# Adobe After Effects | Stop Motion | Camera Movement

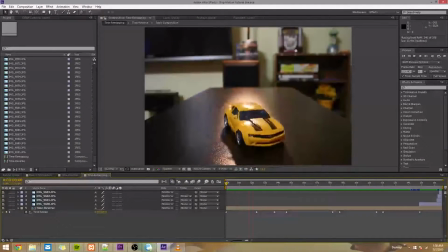Alright, so in this video we're going to add camera movement to this animation. So far it's looking okay, but we can make it look a lot better.
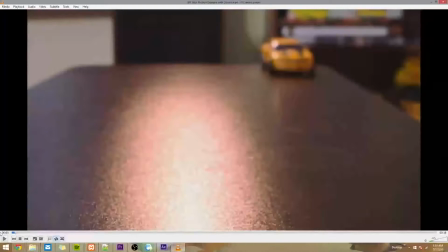Something like this.
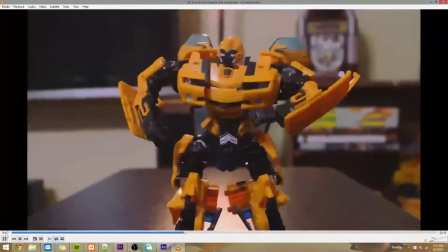So you notice the camera's really alive in this. It's moving a lot, adding a lot of excitement.
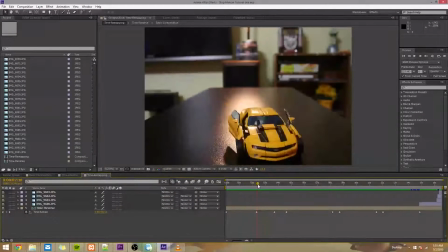And doing camera movement in stop motion in real life is pretty hard, so a lot of people choose to do it in post and After Effects.
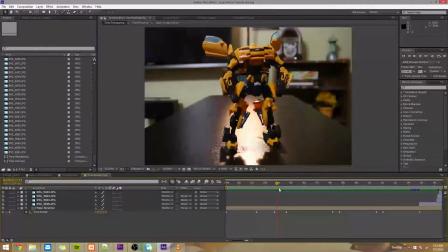That, and it helps you hide things, like you can see I put tape on his feet here to make it easier to animate, and that's something we want to hide. So let's get started. The first thing I'm going to do is pre-compose this by grabbing time remapping composition,
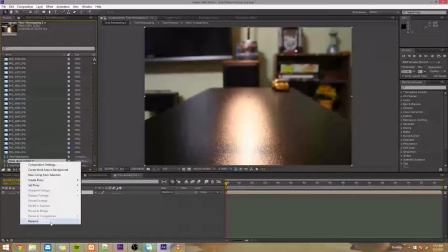and I'll rename the composition camera movement.
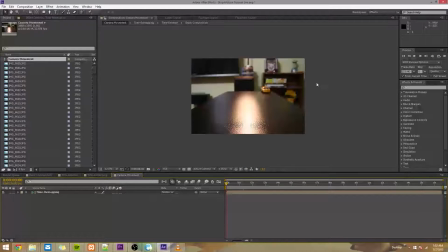So you'll notice that our composition is 4:3 right now. It's the same dimensions of our images.
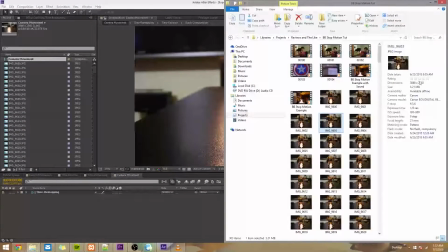Now, if we look at the dimension of our images, we have 3,888 by 2,592. Whenever you do stop motion, you want to take as big of image as you possibly can.
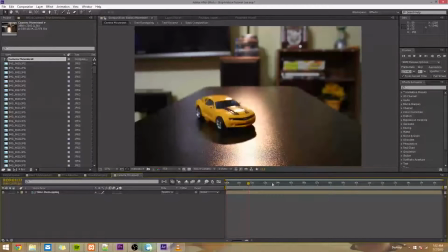Maybe not as big as you possibly can if you're shooting with a really nice DSLR, because you'll fill up your hard drive pretty quickly.
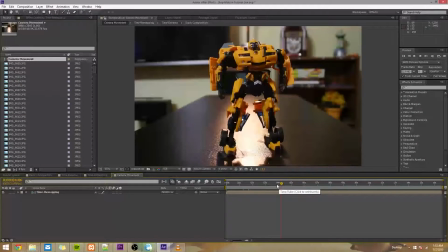But you want it to be bigger than what your actual video will be. So our actual video is going to be a 1080p HD video, and the size of those are 1920 by 1080.
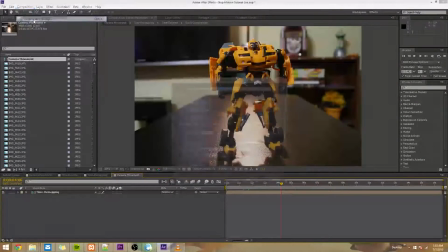So I'll go to composition settings, and I'll change ours to 1920 by 1080.
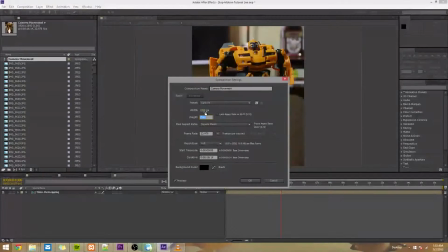So the width is 1920 and the height is 1080. Press OK.
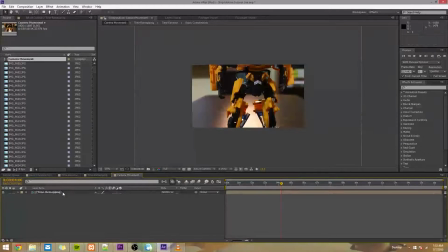So you can already see how much wiggle room we have. Now you can select the layer, which is our animation, and you can drag it around,
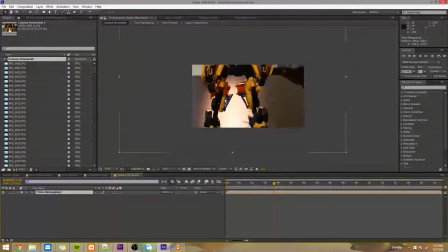and you can see that it'll look good because it's not being stretched, it's bigger than the video. It'll look good no matter where we drag it, as long as you don't drag it so far that you can see the edges.
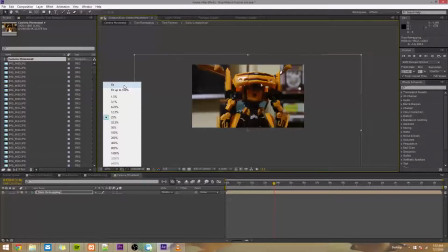So I'm going to change our view to fit right here, and you can still drag it around.
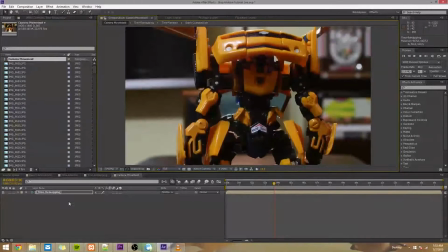And basically what I'm going to do is set a bunch of keyframes to make it look like the camera's moving around.
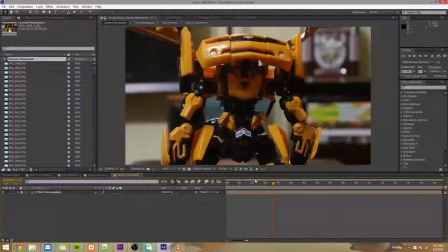So to add these keyframes, I'll go to the beginning of the video,
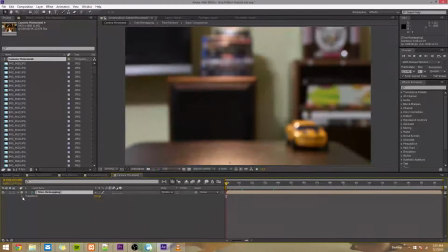click this arrow on the layer, click this, and then you see these different properties you can keyframe. So to make it look like the camera's moving, you mainly want to keyframe position, scale, and maybe rotation, but I'm not really into that.
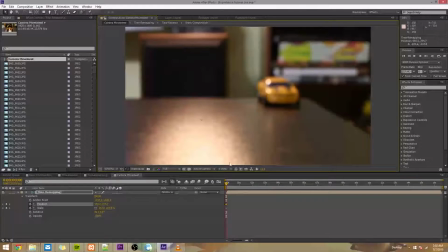So I'll just move the video where I want it to be at this point in time.
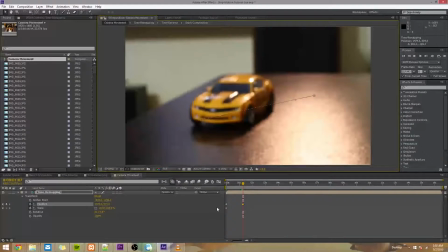I'll go forward in time, drag it again, and right now you can see I'm only affecting the position, but we'll deal with scale later.
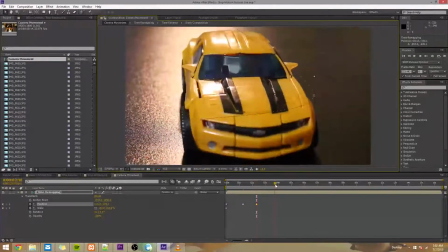Drag the video again, go to where he stands up,
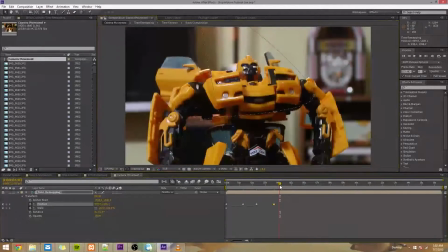I'll drag the video again, and at this point I noticed that we're really close to him, kind of want it to look like we're zoomed out a little bit,
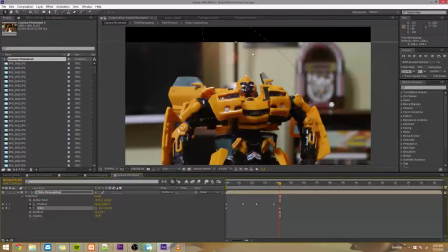so I'll scale it down. You can see when I scale it down, the edge of the video is revealed, so I've got to move it back up.
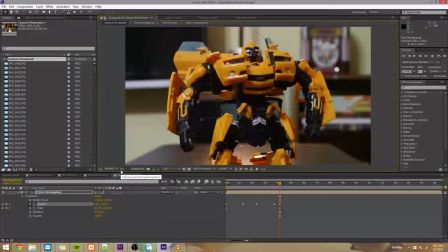And that looks like pretty nice framing. You can actually go right here to choose grid and guide options and turn on title action safe. I kind of like to do that just to give me a sense of what looks nice. You can kind of center him within this inner frame or this frame. These things are more
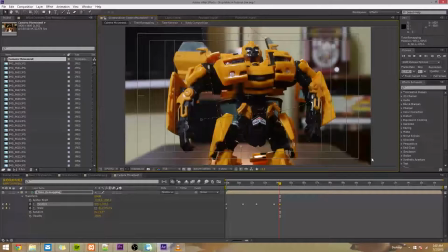to ensure that your words don't get cut off when your video is cropped, if you're sending it somewhere where it might get cropped, but it's useful for anything really.
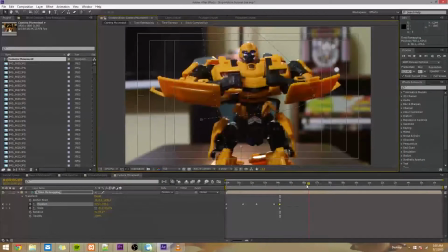So I'll just continue to go through this. I don't really want it to move around here in any specific way.
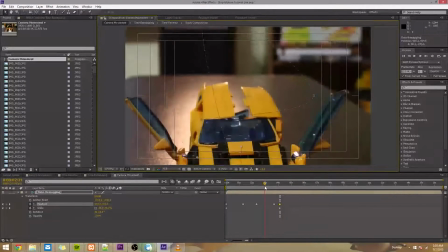Mainly I just want it to move when he's transforming. So we'll preview this and see how it looks.
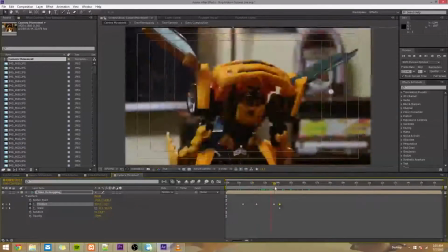So already this looks a lot cooler, but it's definitely not finished. You can see that a little bit of the edge of the video is revealed, and that's because of this keyframe right here.
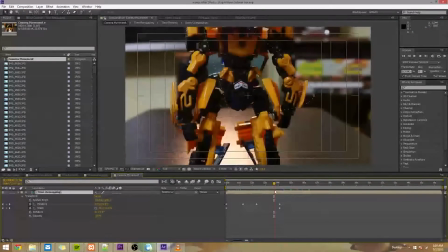So I'll just delete this because it's trash. I'll play it again, check it out.
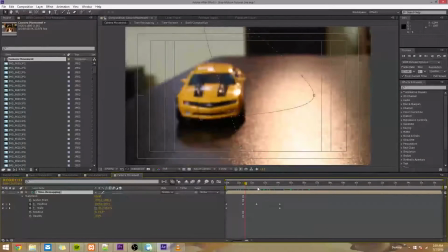You can see that a little bit of the edge of the floor was seen here,
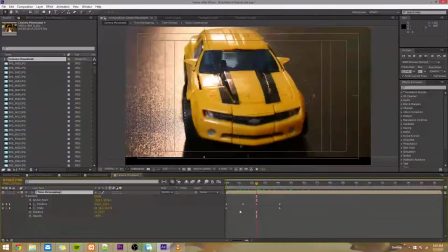or the edge of the video, and that's because we only set 2 keyframes for scale, one here and one here,
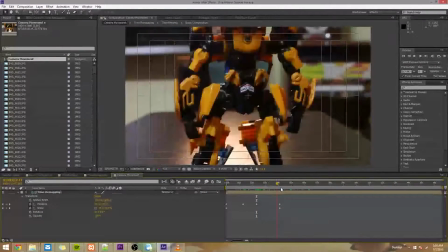so it's just gradually moving from 100 down to whatever we set it to, 84.
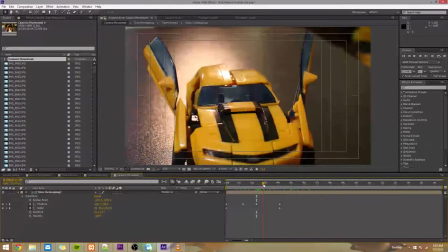And that's not really what I want. I only want it to zoom out when he stands up. I want it to be really close when it's a car.
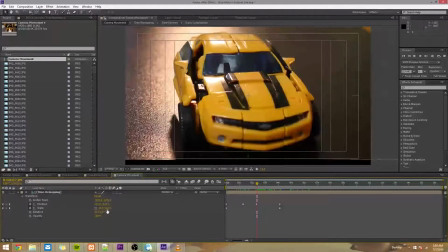So I'll go right here and I'll manually drop a keyframe by typing in the value 100
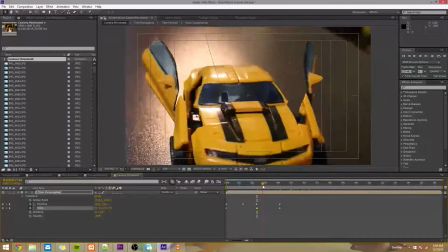so that scale doesn't begin to change until this interval right here.
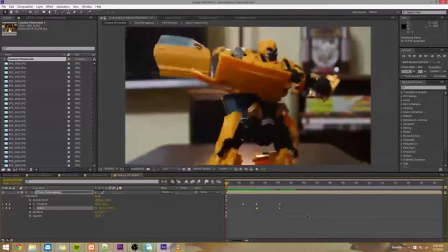So now if we play it back, it's looking pretty good.
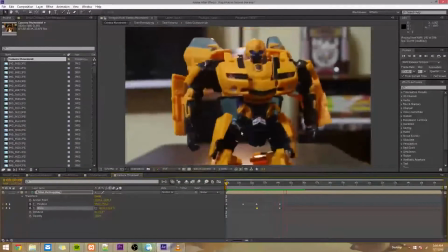We can see that the edge of the video isn't revealed, but you can also see that it's kind of choppy.
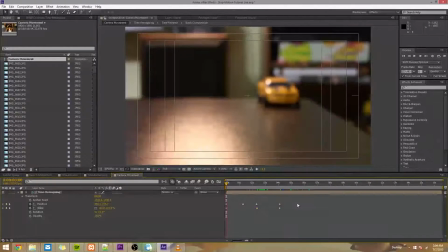It doesn't really look like real camera motion, I guess. So to fix that, you can highlight all these keyframes and then press
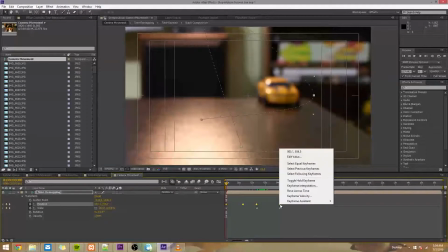F9 on your keyboard, or you can right click and go keyframe assistant easy ease,
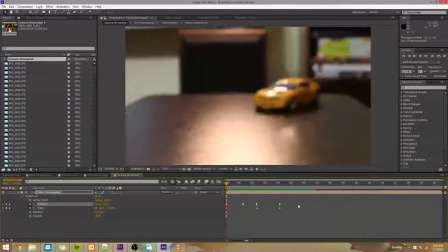and I'll just add some ease to the keyframes so that they switch more gradually so it doesn't look so hard or harsh,
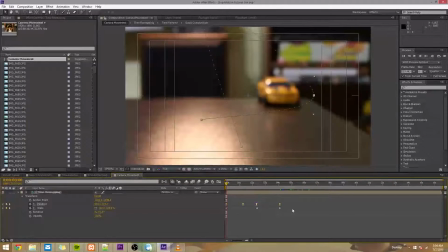and that's a really nice touch I like to add. And then I'll do that to scale too, since that's kind of how zooming works if someone were really there holding the camera and turning the zoom.
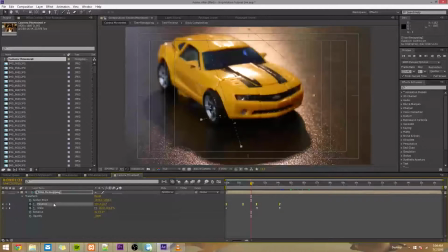And if you want to be really advanced, you can select one of these attributes and then press this right here, which is a graph editor, and then you can manually edit the keyframes, but that's a bit more advanced than I guess I'll teach in this tutorial.
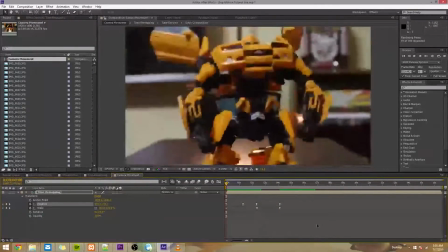But yeah, so far this camera motion is looking pretty good, and really, that's all there is to adding camera motion.
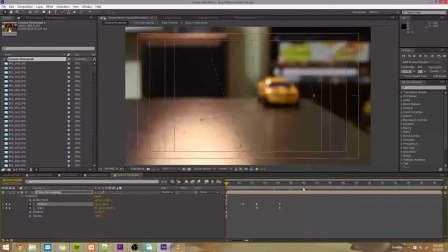Now, you'll see that I stopped moving the camera after this, because there's not really anything I'm following, he just stands in one spot.
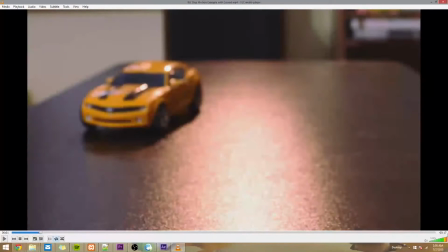But in the original video, the camera does continue to move, you'll see.
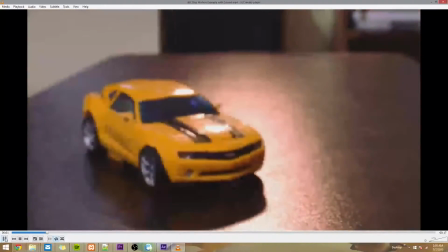So, check this camera out.
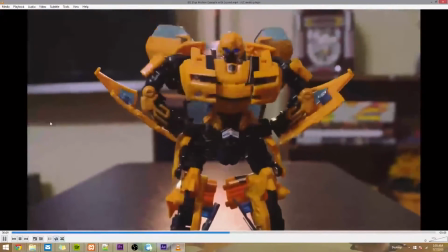So you can see it looks like someone's holding it. It's got some handheld motion, and I'll show you how to do that in the next video.
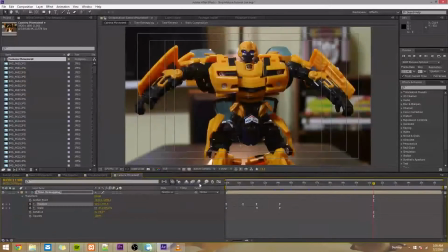And one thing I forgot to mention here is that you can press this right here to turn on motion blur.
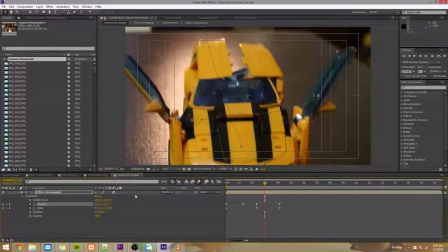And what that'll do is it'll just add some blur to the image. So if I turn this off again, you can see there's no blur. Turn it back on, there's blur.
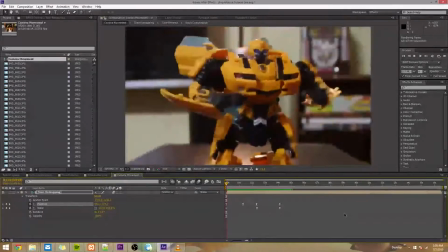And that just adds a nice touch, because obviously if someone's really moving the camera that fast, you get a bit of a blurry image. And that just adds some nice realism to it. So yeah, we'll continue doing camera motion in the next tutorial.